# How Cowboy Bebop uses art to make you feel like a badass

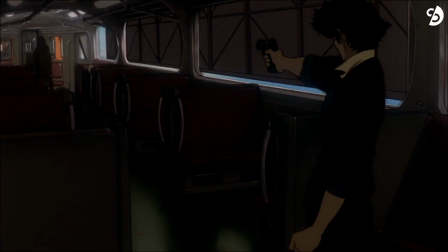[8:14]
We are looking up to him. Spike seems to be in control of the situation, and then, bang, the power dynamic changes.
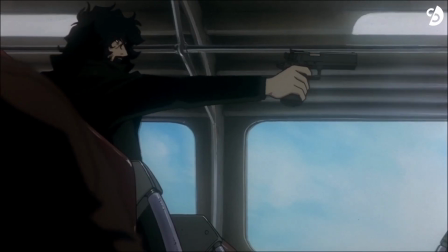[8:22]
And for the first time in the movie, Spike saves a bystander. He understands that Vincent is unlike anyone else he's ever faced.
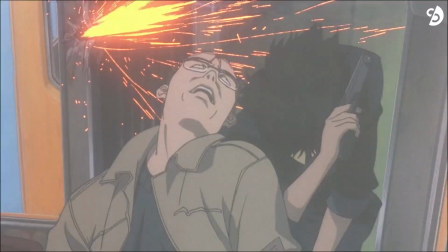[8:29]
He won't hesitate to pull the trigger and kill innocents just to achieve his goal. From here on out, the framing of the shots are flipped.
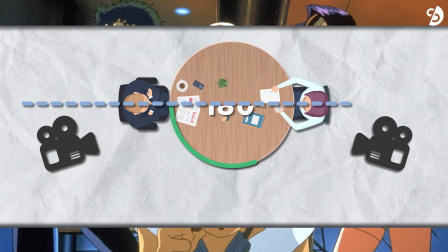[8:36]
We are looking up to Vincent. And just to emphasize the shifting of the power dynamic even further, the movie breaks the 180-degree rule.
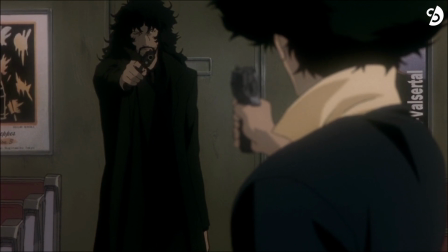[8:46]
Earlier shots had Spike on the right and Vincent on the left, whereas now, Spike is on the left and Vincent is on the right.
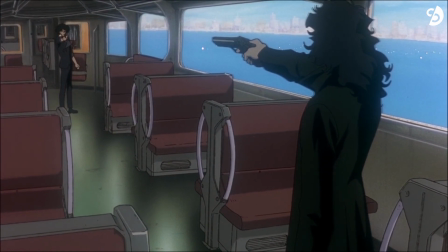[8:53]
This is intentionally done to create a visual jerk, and in doing so causes the audience to feel a sense of unease.
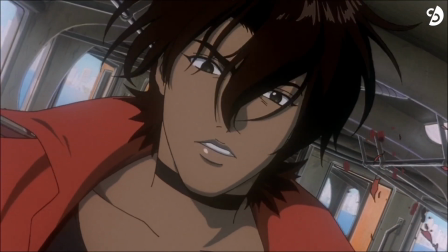[9:00]
Fast forward a bit, Vincent shoots Elektra, and Spike engages in hand-to-hand combat with Vince.
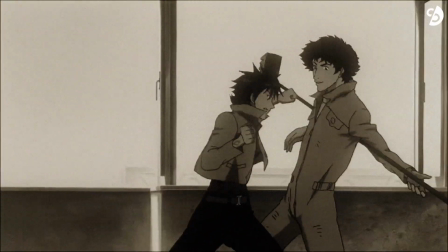[9:06]
Unlike the previous set piece, there is no background music to ease the tension.
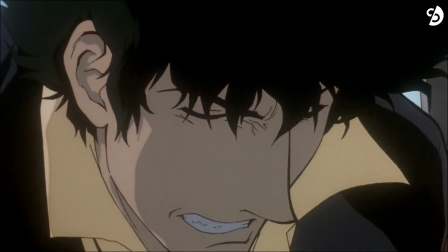[9:11]
In fact, it only kicks in when Vincent manages to surprise attack and overpower Spike.
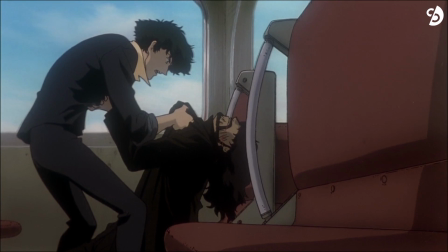[9:16]
And instead of the usual energetic jazz-infused soundtrack that we are used to, we get this dark,
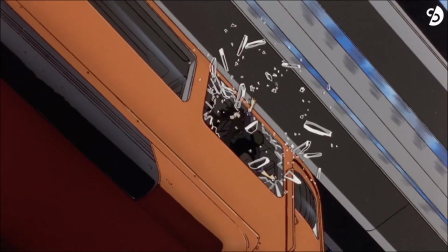[9:23]
menacing theme that clearly signifies that our hero has lost.
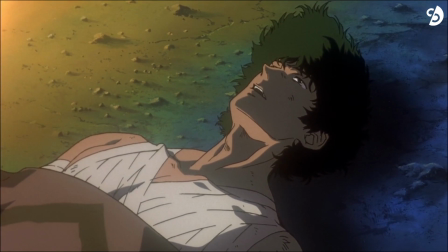[9:32]
However, this is not how the story ends. Spike recovers and realizes that he can't defeat Vincent alone.
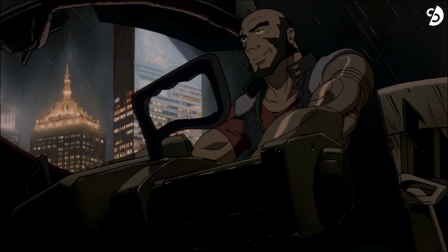[9:38]
And towards the end, the entire team has to work together and save the day. That being said, we aren't here to discuss the plot in detail.
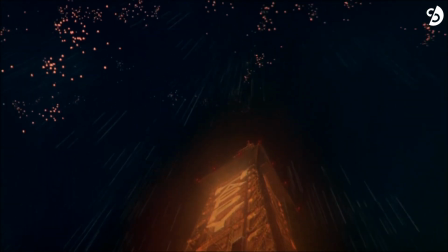[9:45]
Instead, how it makes us feel like a badass. Before I get to it, I have to talk a little bit about Scooby-Doo.
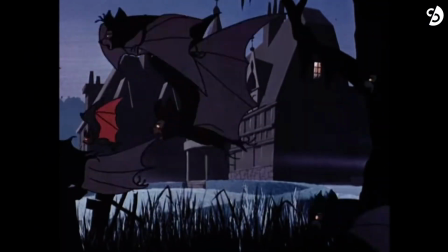[9:52]
Hear me out. As a child, I loved the show. but looking back made me realize something.
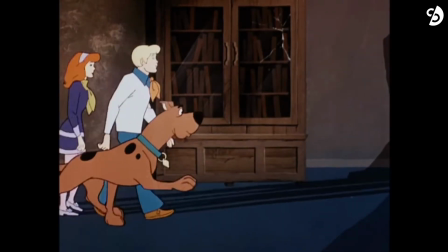[9:57]
Scooby-Doo made me feel smart. Every episode was about solving mysteries,
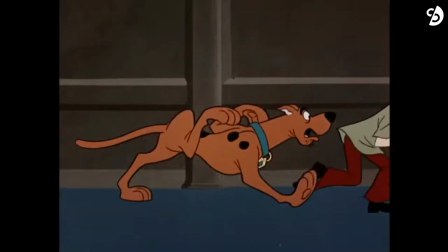[10:01]
and it was usually structured in such a way that you could easily figure out who was behind the mask, thereby actively engaging the viewer.
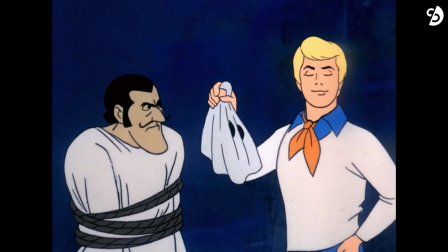[10:09]
And more often than not, when the veils were lifted, our guess turned out to be correct. This is a form of positive reinforcement that keeps us hooked to the very end.
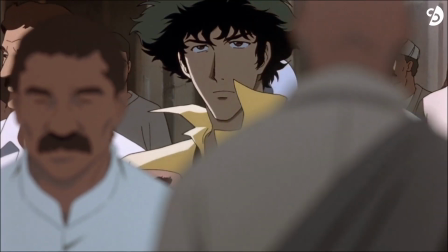[10:17]
And it's this active engagement that makes Cowboy Bebop exciting.
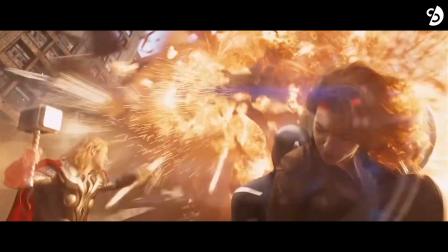[10:21]
On a certain level, action as a genre can fulfill our power fantasy by showing us thrilling sequences and set pieces that we will never face in our real life.
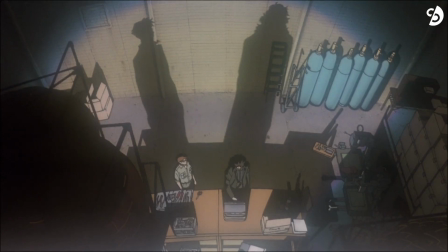[10:30]
But if you can use clever storytelling devices such as framing of the shot, the use of short-term and long-term setups and payoff,
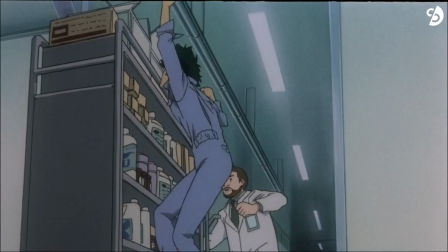[10:37]
and arranging them in such a way that the audience can correctly guess what the protagonist will do next,
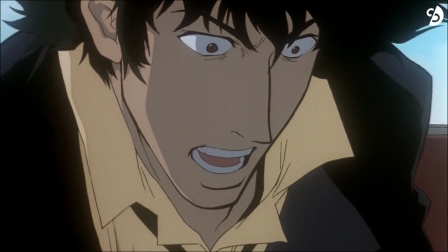[10:42]
you can make the audience feel the same emotion that the characters on screen are feeling, creating a bond between the viewer and the said character.
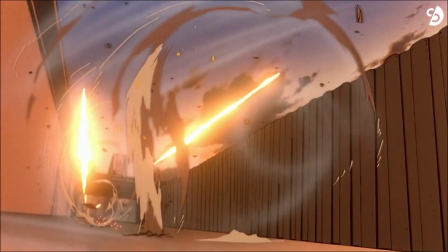[10:49]
And if achieved, this can take a regular action movie or a set piece from being classified as cool to truly breathtaking.
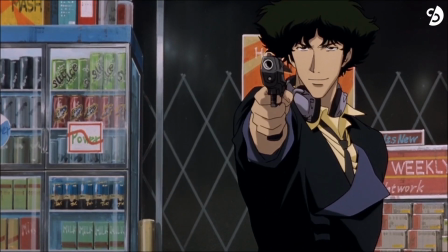[10:57]
And in the case of Cowboy Bebop, you can make the audience feel like a badass. I made a conscious effort to talk about the movie instead of the show, because I truly believe that the movie is underrated. Now, don't get me wrong, I'm not saying that the movie is perfect. In fact, far from it. It focuses too much on a single character. It has clear pacing issues, and it's longer than it needs to be. But even with all those flaws, whenever it gets things right, it does them exceptionally well.
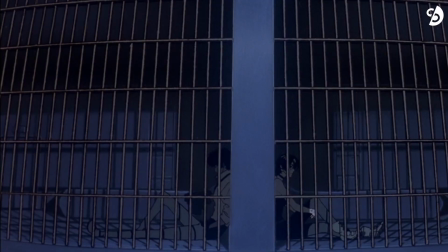[11:28]
Take that wonderful scene between Spike and Elektra after they are captured and held captive. That's a fantastic way to develop characters. Maybe in the near future I'll make another video talking about the entire series in general, discussing the plot, the themes, the characters, and its overall impact on Hollywood in general. That being said, thank you very much for sticking around to the very end. It means a lot to me. If you enjoyed the video, please consider liking it and subscribing to the channel if you want more videos like this. Goodbye for now.